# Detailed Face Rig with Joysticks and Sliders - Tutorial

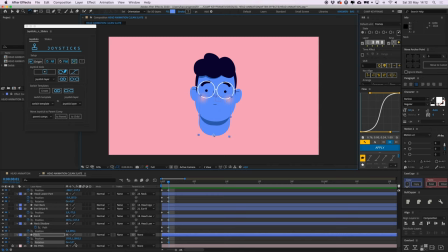That's like a 3%, that's fine.
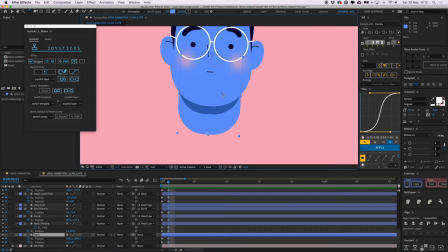And the position as well, it's just, maybe hold shift and then press arrow key once, just to make it go a bit to the right.
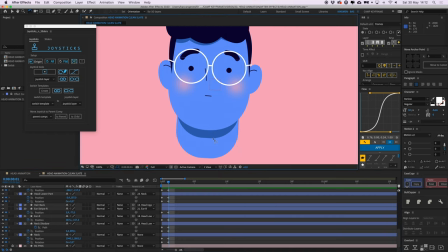And if I hold command on my keyboard and press the arrow keys left and right, I can switch between frames, so I can see how much I moved, and I'm happy with this. So the neck is done. The neck shadow, I'm going to alter the position a little bit.
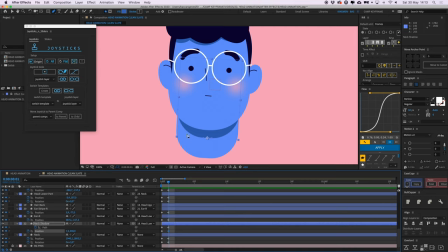Let's just put it to the right a little bit, not too much. And then maybe get my pen tool here and then click this and maybe make it a bit, little bit different, not too much, like it's a bit different shadow.
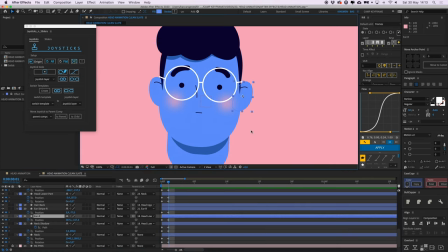We have the ear right, and I'm going to place that, turn that to the left here. So I'm going to drag it in a bit here, because it's when he's looking to the right side, his ear is kind of falling behind his face a little bit.
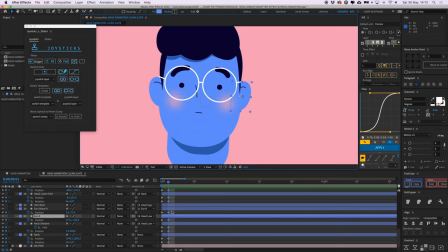So I'm going to put that to the left. While he's looking right, put it to the left. The ear stripe, there is a position on there. I don't know why, because we don't actually need it. So because it's already parented to our ear.
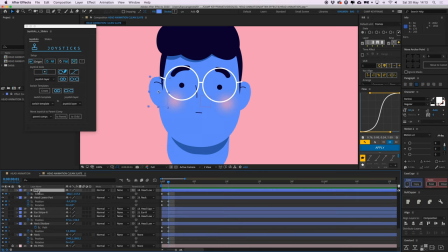So I'm just going to delete that and not go further with that. And also with the ear left stripe here, let's just delete that as well. We don't actually need that. The ear right, okay, then we have the lower part. I'm also going to give this a little bit of rotation. So just a little bit here on the second frame. And a little bit of position maybe.
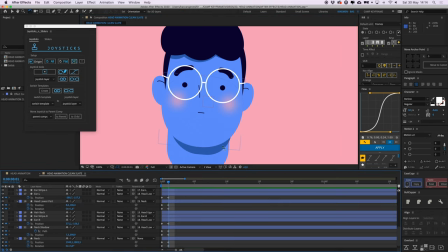Yeah, just put it a couple to the left. And I see it moved my neck shadow, which is now overlapping. So let's put back our neck shadow here like that. Okay, so now just look in between it again.
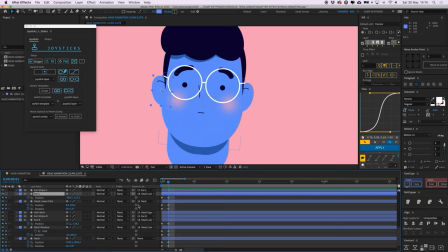Like this going to the right, that's fine. The ear left, I'm going to put that a bit to the left here, because when he is turning his face to the right side,
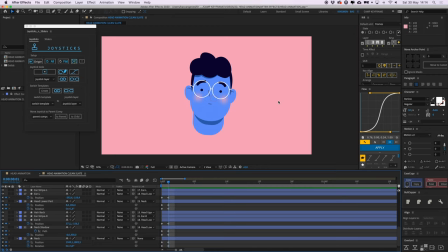his ear maybe kind of pops out a little bit more from behind his head.
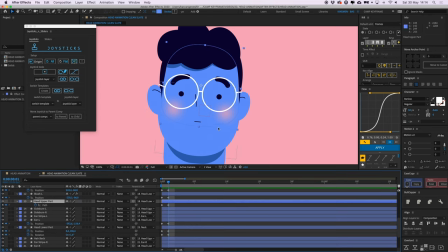Then we're going to go up to the head upper part, and I'm going to put the I did not create a position keyframe, because if I go to position, it looks a bit weird. So I'm just going to alter the path here.
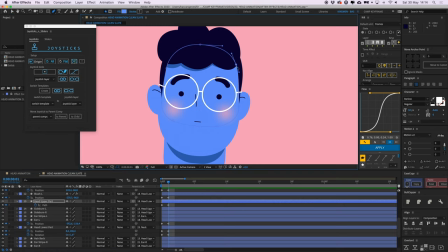So I'm going to take my pen tool and just drag this out a little bit here. I'm just make this curve a bit different, not too much. And maybe take this in a little bit, so the sideburns here get a bit more exposed.
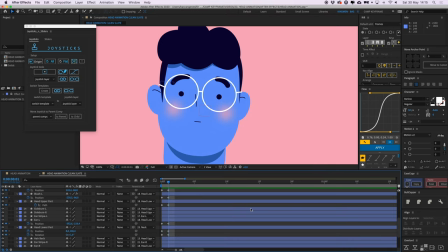So then we have a little bit rotation and 3D effect in the hair. As you can see that the sideburn here is visible, and then now it's less visible. Let's even make this a bit more extreme. Let's put it a bit more to the right, like that.
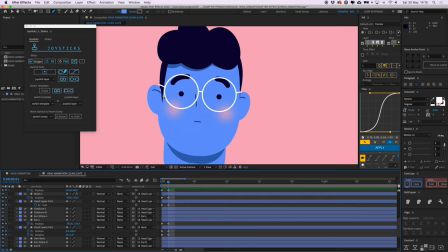So now we do see the sideburn a bit, but it's a bit less, and this sideburn is a bit more visible, so which gives it a nice little depth effect. So that's the blush. I'm going to position them to the right a little bit, not too much. And do the same thing with our, let's go first with our face elements.
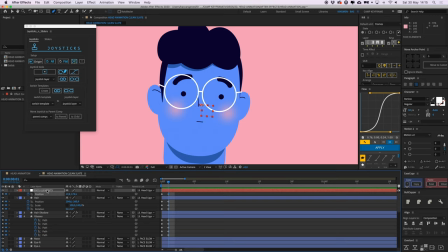I'm going to hold shift and then press the right arrow key to place them to the left here. Okay, so that looks good. Looking to the right here. Nice. And then we're going to go to the hair. Let's do that as well. Let's burn it a bit to the right here.
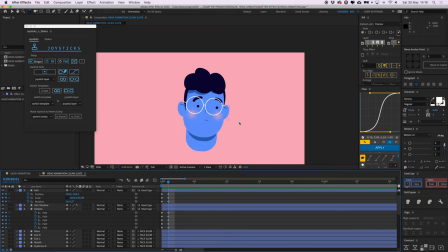And let's maybe rotate it a bit up. Let's see how that looks. If he looks to the right, his hair moves up a little bit. And maybe give the hair shadow some rotation and position as well, though. So let's copy them there. Yep, and then rotate it a little bit up as well.
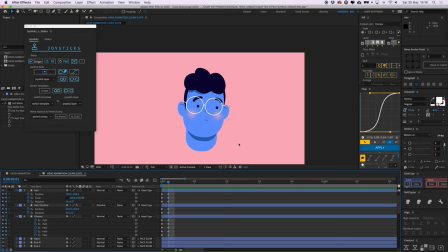Yeah, like that. That looks great. Okay, and now his glasses.
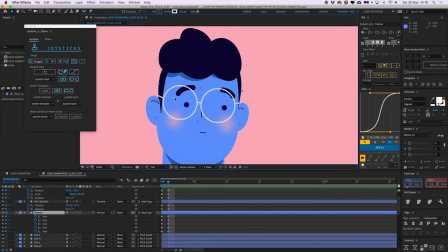And what I'm going to do here is, if I select my pen tool and click on one of these, I don't want to alter this point and this point, because they're staying on his ears. I only want to select all of the other points. So I'm going to select this point, and then I'm going to click my arrow tool again,
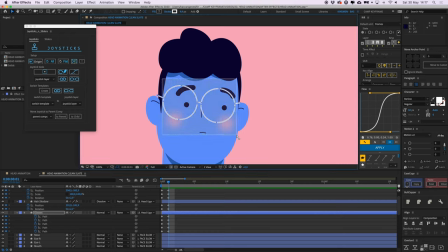and then kind of drag this selection box over only these middle points here, without this both of these ends.